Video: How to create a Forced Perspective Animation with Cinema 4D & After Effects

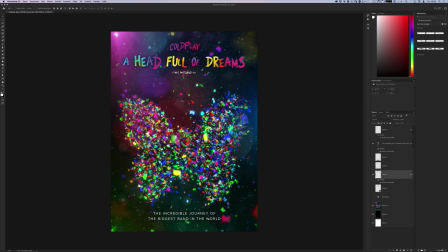12:21 And maybe I have to adjust it a little bit so it's not so far off from off. So, but yeah, this would be the title. Make sure it says Coldplay, A Head Full of Dreams, a Mat Whitecross film. And to give it a bit more contrast and
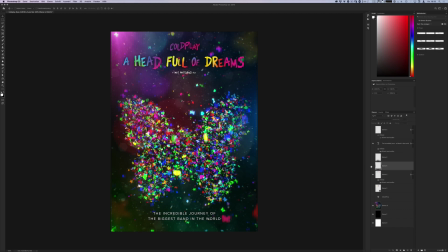12:37 to have a little bit better readability is I've added a gradient that is at 50%. So this would be 100% is too strong, but just darken it up a little bit just to give the focus more onto the butterfly itself, but also make the text a bit more readable.
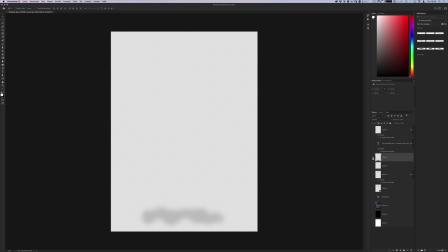12:53 I use the same thing for this one. So there's another one that looks like this. I just quickly brushed it on.
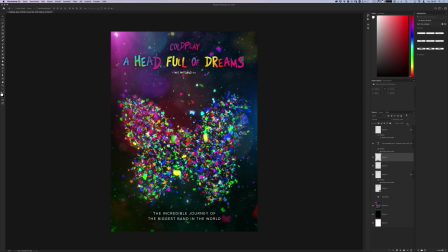13:00 It's very dimly visible. It's maybe just 30% or something like this. But yeah, so this is how the final poster looks like.
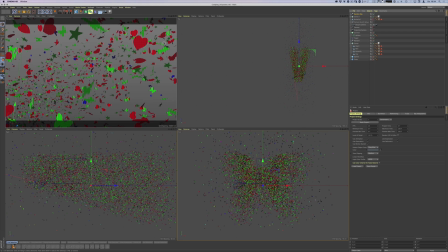13:08 Now also let me quickly show you how I've created the actual animation. So let's go back to Cinema 4D really quickly. And it's pretty much the same setup that I have here.
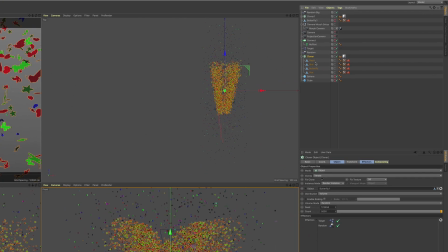13:19 And so I've used the cloner again, and everything is based on the butterfly.
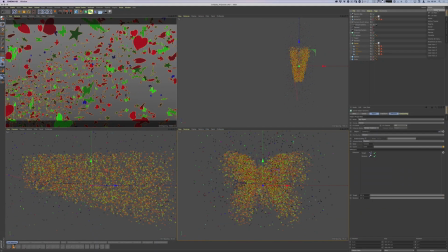13:24 So the butterfly shape is right there. But when we check it out on how it looks like, you will see that when we move,
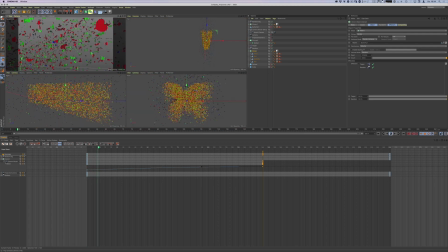13:33 then this actually is like chaos. It's confetti everywhere. And when the camera moves out, you will start to see that it's actually a butterfly. So the camera pans out. I have two cameras set up. One is the camera for the start, which is in the middle of the confetti.
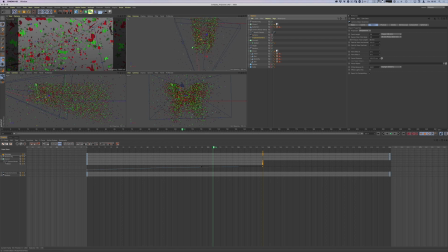13:53 You can see it right here. So this is the camera in the middle of confetti. And then I have a second camera, which is the projection camera. And this one is looking straight on to the confetti, and everything is used with a camera morph setup. So it's morphing between the two cameras and it's creating this beautiful animation.
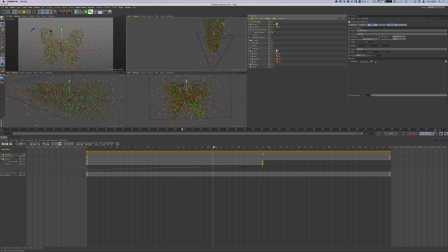14:13 All the keyframes for the animation are within the random effectors. So I have some XYZ and rotational values that are animated, so to give it some spin. So all the butterflies, it looks like it's spinning. And then I rendered out, I think about 250 frames, and I took that into After Effects.
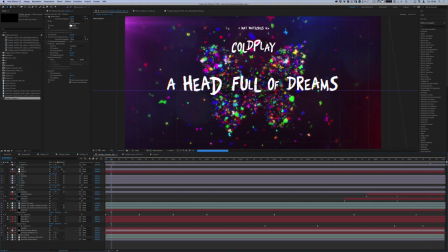14:33 And it's, again, the same process as with the poster, very similar.
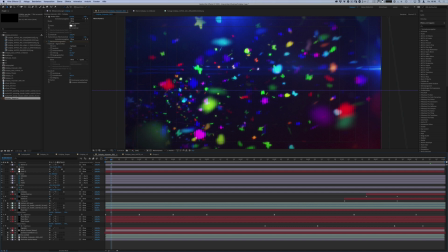14:37 I added some motion blur and depth of field that I've been rendering with Cinema 4D Physical, adding some vignettes, and again, a few flares, just to give it some lighty stage-like look, adding a few elements like dust.
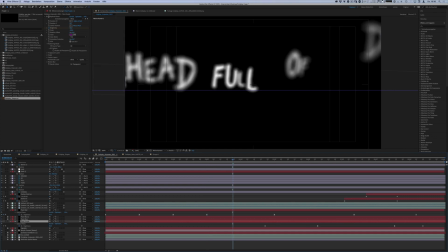14:52 And maybe that's interesting on how the type's animated. So for the type, I had the idea of picking up the camera.
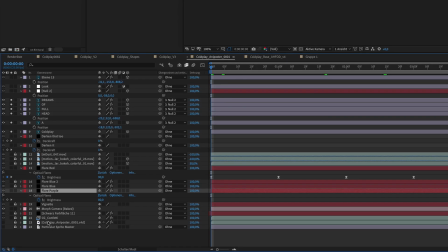15:00 So as you can see,
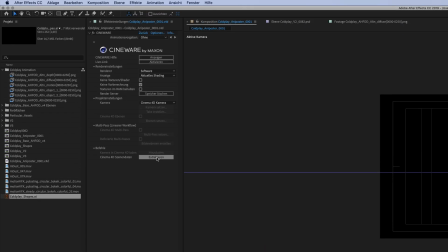15:02 I have loaded the C4D file in here and I have extracted the camera out of Cinema 4D that I have baked before.
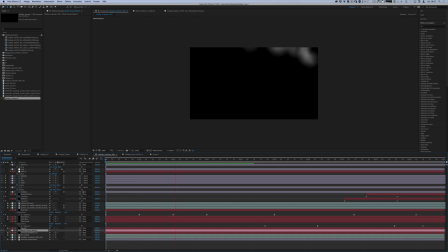15:09 So this is the exact same camera that I have in Cinema 4D, and it moves out, so it's recognizing the same movement. So I've offset the title. So in Z space, Dreams I think is further back. Full is like the one that is closest to the actual butterfly.
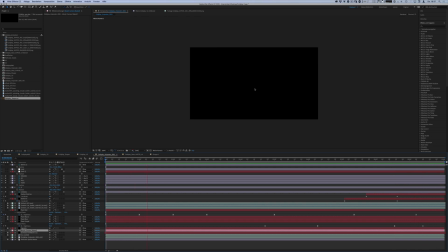15:28 And having this displacement and the fly through gives this little parallax effect that is really nice. Also combined with the depth of field and the blurriness and everything together
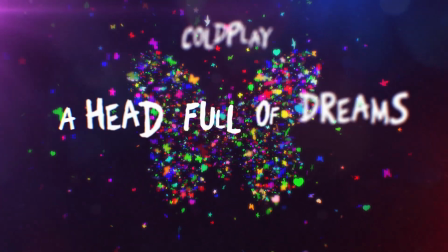15:42 looks quite sweet, I think. And this is how this animation was created. Thank you for checking out this video. I hope it helped you or inspired you to try a few things on your own. So thanks again and see you soon.